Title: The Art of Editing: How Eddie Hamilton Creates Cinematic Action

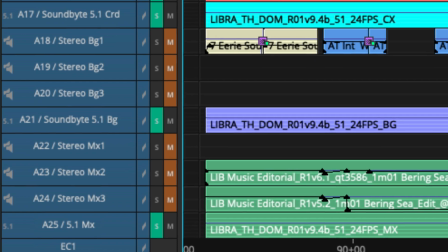[12:26]
The only real trick that I use is in the stereo music tracks, I'll use an upmix plugin called UM226,
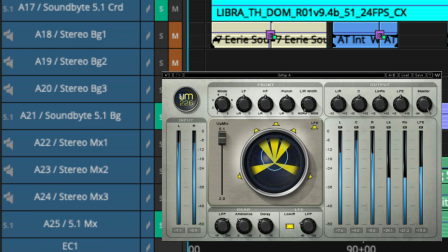[12:34]
which takes a stereo track and upmixes it to 5.1 in real time and adds a bit of subwoofer. So it gives the music more presence when you're playing stereo music tracks. And here you can see I have 2 different options for some of these tracks running.
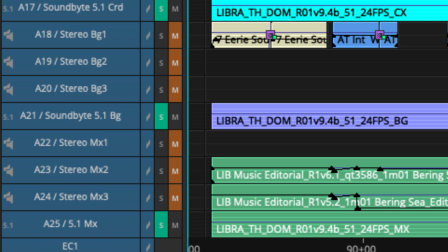[12:48]
And usually one of them would be muted and I'd only have the live one, but I've unmuted them for the sake of seeing.
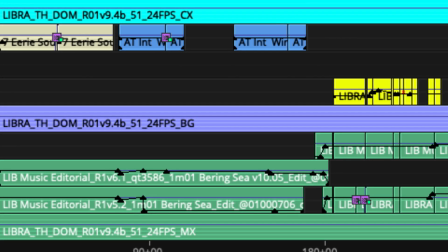[12:53]
And you can see where I did edits and I haven't healed them over yet because I was in a hurry. And we probably got the stem back before that.
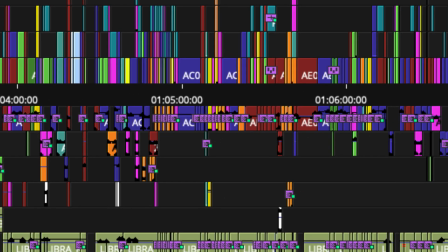[13:00]
But that's how we break down the timeline. And you can see we use lots of colors as well. So we try to make sure that it's quite colorful and to look at, which kind of guides your eye around it a little bit more.
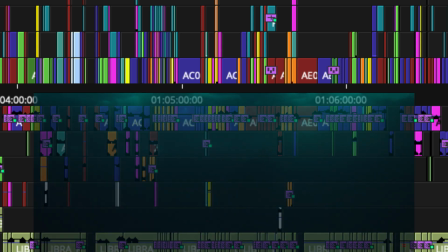[13:14]
So this is the first scene in Mission Impossible Dead Reckoning Part 1, which is set on a submarine.
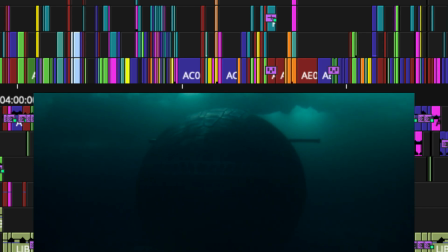[13:20]
And you see all the different colors that I've got there. I've got blues and reds and orange and pink.
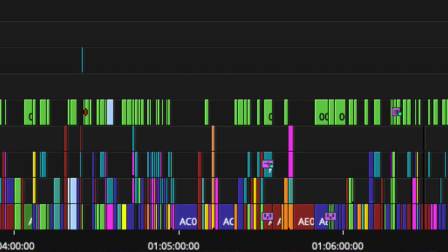[13:25]
So each one of those is a color representing a major character. So blue is the captain, for example. I think yellow is the XO. So it basically shows me, though, how many shots of each character I've got in the timeline at a glance and who is speaking.
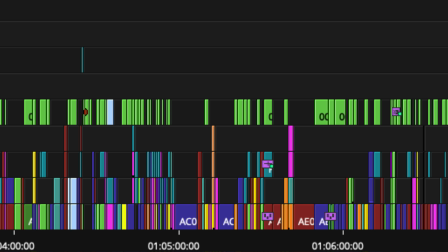[13:43]
So I can see who's doing the most talking by looking at the color of the clips. I'd actually use this in Top Gun Maverick to help me figure out how much presence each character had in the aerial sequences.
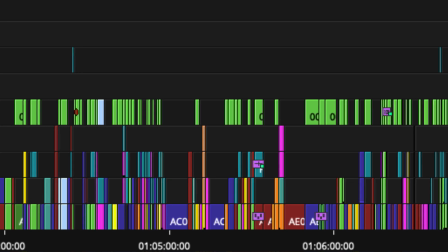[13:55]
But on Dead Reckoning, when I started cutting the dialogue scenes, I thought, you know what, we're going to do it for all the dialogue scenes.
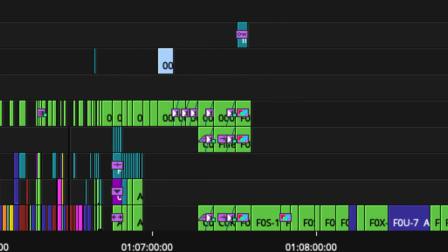[14:02]
So if we scroll down a little bit further past the submarine, so here's the submarine, all this 5 minutes, there we go, 6 minutes, keep going down.
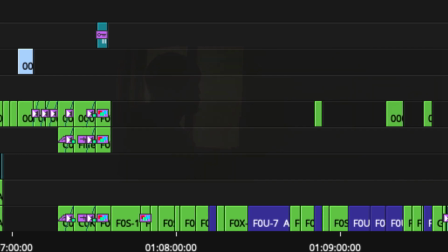[14:10]
And there you see the submarine ends at about 7 minutes. And then we crossfade through Amsterdam and we meet Ethan Hunt in Amsterdam.
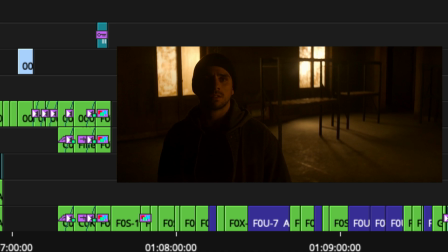[14:20]
The shots that are green there are the food delivery guy who comes in.
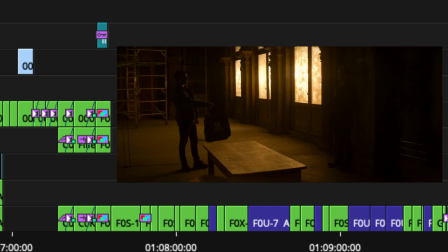[14:25]
But then all the shots there that are blue are shots of Ethan. So you can see that there's quite a few shots of the delivery guy up front.
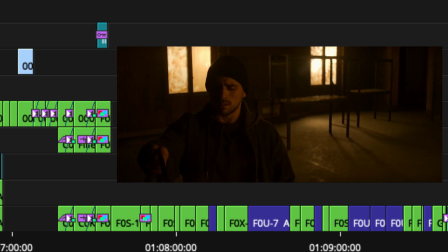[14:33]
And then there's that shot of Ethan there, which is where he's in the shadows. And then he steps out of the shadows there.
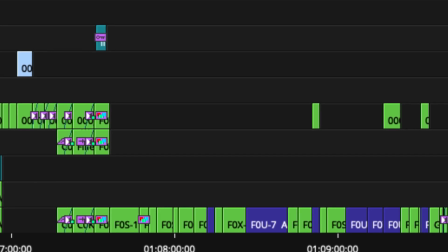[14:39]
So I can see at a glance how much of Ethan there is and when we're cutting to different angles of Ethan or when we're cutting to the delivery guy.
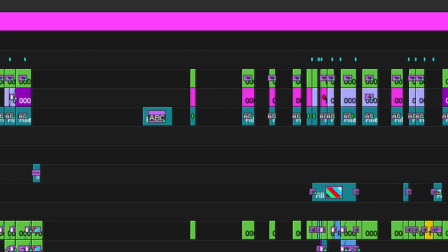[14:45]
But you get a sense there of what's going on.
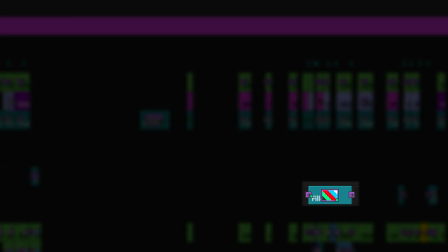[14:47]
And then you can see there that there's a color effect there, which I think was for the flashback, because there's flashbacks to Marie.
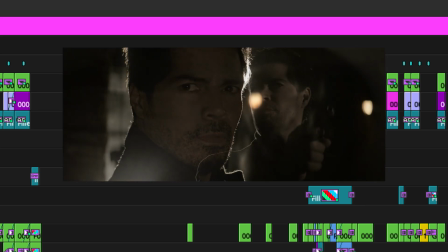[14:55]
And you can see one thing that we did actually on the flashbacks is we've put little 1-frame dissolve, sometimes a 2-frame dissolve,
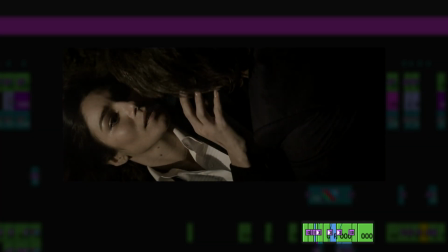[15:03]
to blunt the edge of the cuts when we were going to the black and white flashbacks,
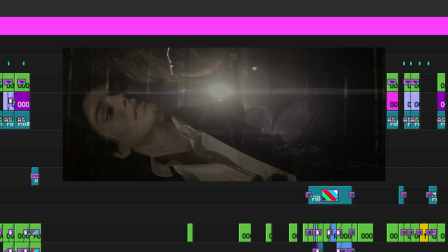[15:08]
or the desaturated flashbacks in the movie, I should say. They're not quite black and white.
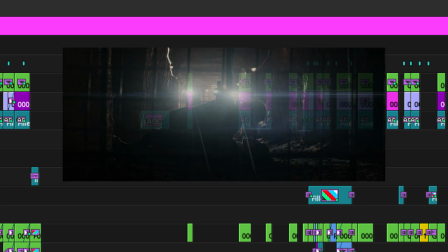[15:12]
But if you step through the timeline, if you get the movie on home entertainment and you step through,
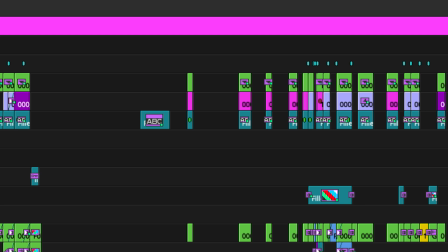[15:18]
you'll see that there's like one frame where it's both images overlaid. And it just kind of gives the cuts a slightly softer, dreamier feel, which is an idea that Chris McCorry came up with and we really leaned into, actually. So whenever we're doing flashbacks, we would have these tiny little dissolves to just give you a slightly different emotional feel.
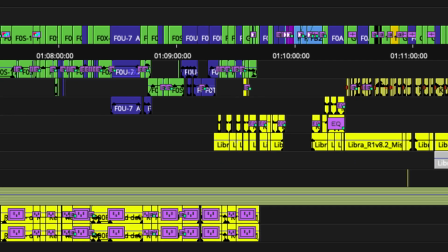[15:42]
And all the yellow down there on the dialogue track is the mission briefing. And there's the yellow with reverb on it, which is the reverb that I added just to give that first room in Amsterdam a little bit of presence. It's just a very, very subtle reverb. But what I do is I mix down the dialogue track, drop the reverb effect on it and render it, and then pan it left and right slightly back into the room in the 5:1 space. Where there's all the edits there, it's because I've chopped up, where we trimmed it down, I've chopped up the reverb. But that's what that is there. I sometimes put reverb.
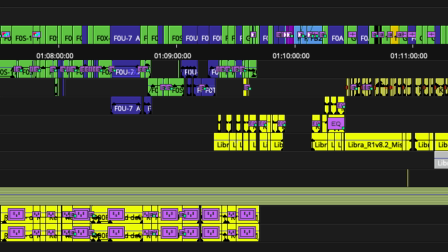[16:15]
And the reason I don't do it in real time, some people I know have real-time reverb running using an RTAS effect.
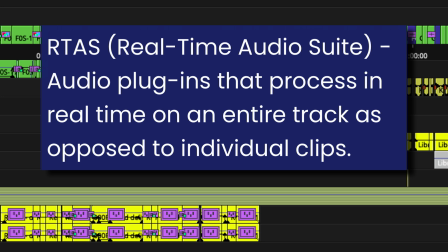[16:22]
And I don't want it going all the way through. So that's why I just drop it on and render it for specific sections like that.
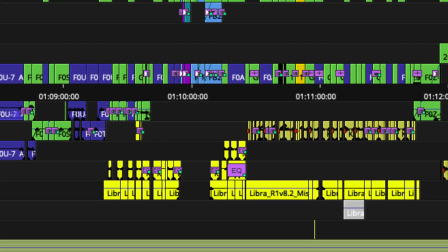[16:28]
And then here, the yellow stuff on the dialogue track is the mission briefing. So that's Henry Cerny playing Kittredge, reading the mission briefing.